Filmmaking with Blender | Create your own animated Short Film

In this example, my environment is not supporting the story at all, but it's creating confusion instead.
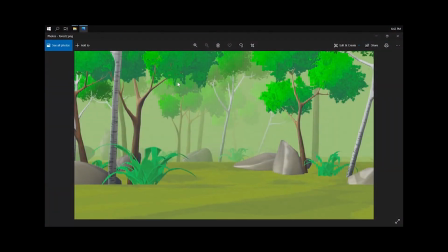24:56 It took me a while to figure out how to create a good environment, something eye-catchy that is interesting for the film. I'm going to show you all the different tests that I have done before I actually found the environment that I was happy with.
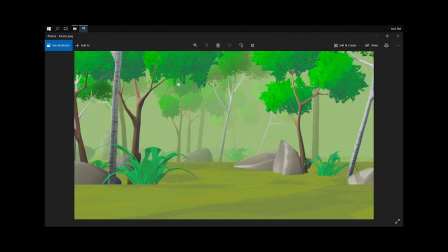25:11 Here, in this very early version, you can see that it's horrible. There is nothing to look at. It's just a bunch of trees randomly placed, and it just doesn't look good. But I kept on moving, making new versions of that scene.
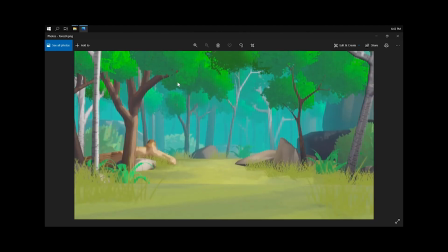25:24 You can see I'm also trying to add some sort of atmosphere to the environment.
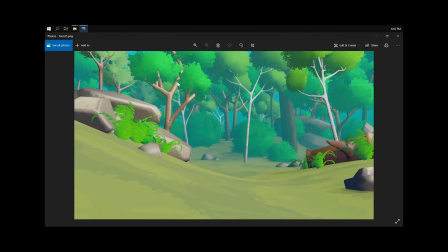25:29 But still, at that point, I was really not happy with the results,
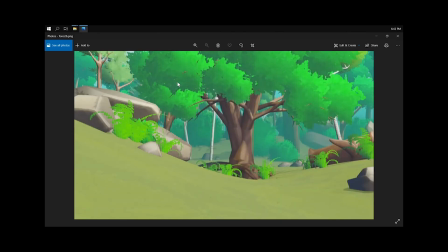25:32 and I figured the main element of my environment needs to be the tree, because everything is going to happen here in terms of story.
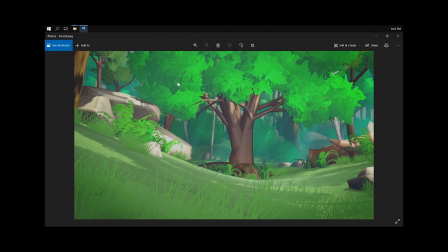25:40 So I kept working, kept on making new versions, working on the style, working on the atmosphere, and of course keeping this big tree.
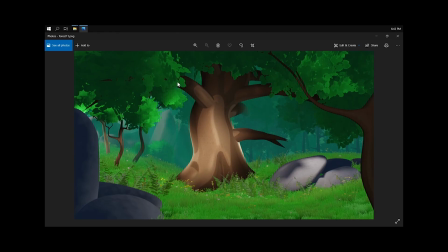25:49 But at some point I was so lost and so unhappy with the results that I completely changed the style.
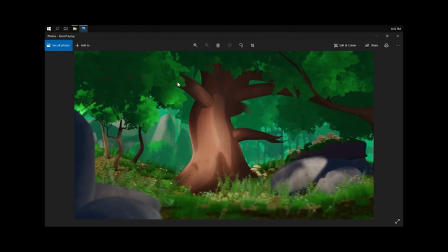25:55 It is still stylized, but completely different. And again, I was really not happy with it.
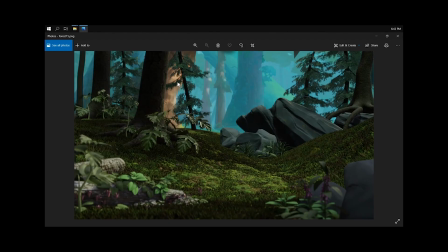26:01 So I put everything to the trash and I kept working with a new style. And here is the point where I lost my mind a little bit,
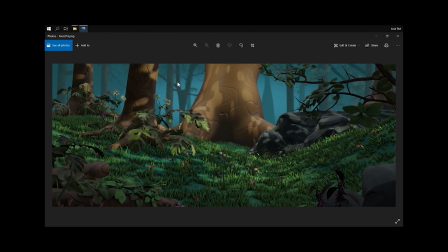26:09 because this is not really stylized anymore, or at least it's not stylized enough. I'm going too close to realism.
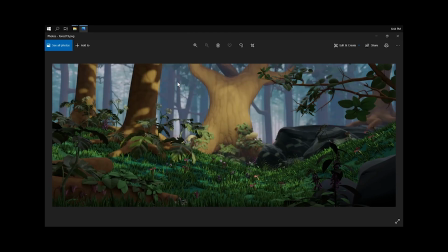26:18 So I kept working on this for a while, but at some point I came back to my senses and realized that this is not what I want.
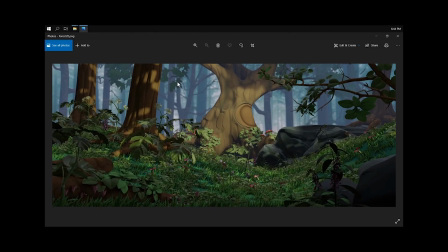26:25 It's actually too gloomy, it's not the atmosphere that I want to give to the film, it's too dark, and I changed it again,
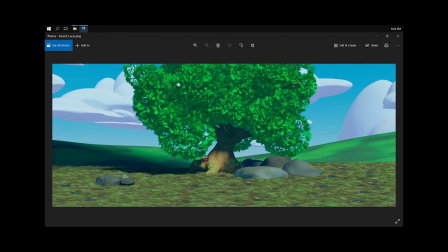26:32 and I worked on a new style, erasing that forest and just working on a clearing with a big tree in the middle.
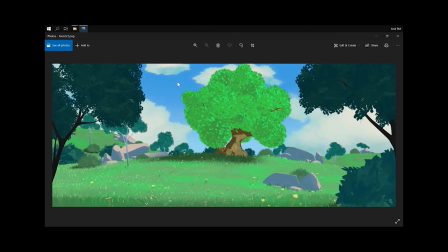26:39 Eventually, I found something that I was quite happy with. Even though this is not the final version of the film, I was already much happier with this result.
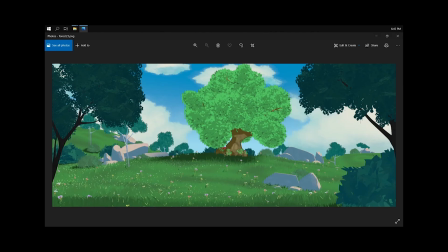26:49 And that was the process for me on how I worked on my environment.
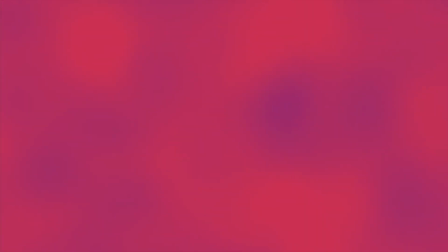26:56 Alright, at this stage we found an idea, we wrote the basics of the story, we have defined an artistic direction, and we have a design for our characters and the environment. It's time to get a little bit more technical and write the script. Be aware that the first try is not going to be the one. This exercise is far from being easy, and you will have to create a few versions before you get something you're happy with. There are multiple ways to write a script, but the way I like to do it is by thinking in terms of camera perspective.
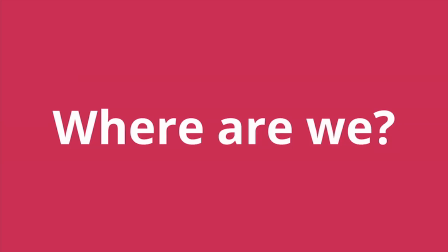27:28 Anyone reading your script should be able to understand where the action is taking place, where the characters are located in space, and where is the camera. For this task, you need to get familiar with filmmaking vocabulary, the different types of camera shots, camera angles, and movements. Is it a long shot, medium shot, close-up, low angle, high angle, over the shoulder, dolly, pan, tilt? Your decision for the shot, angle, and movement needs to be based on the storytelling, and it needs to support the story. In Tikka, for example, in scene 4, shot A, I'm using a medium shot with a dolly zoom effect, also called the pull-push. The leaf just fell down the tree, and this shot is about the reaction of the squirrel. Let's take a look at it.
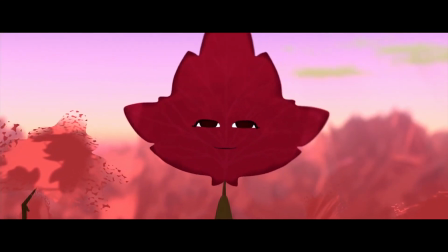Can you see it? Do you see how the background is shifting?
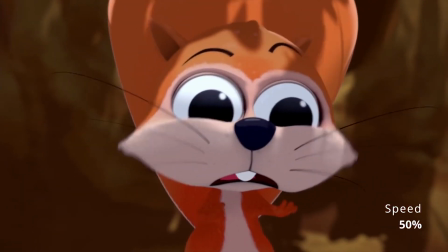28:30 It's a pretty subtle effect, and I'm using it to reinforce the feeling of fear and surprise that the character is experiencing at this moment of the story. Now, take a moment to download the script of Tikka and take a look at it. Look how I divided my story. It's made of multiple scenes, and each scene is made of multiple shots.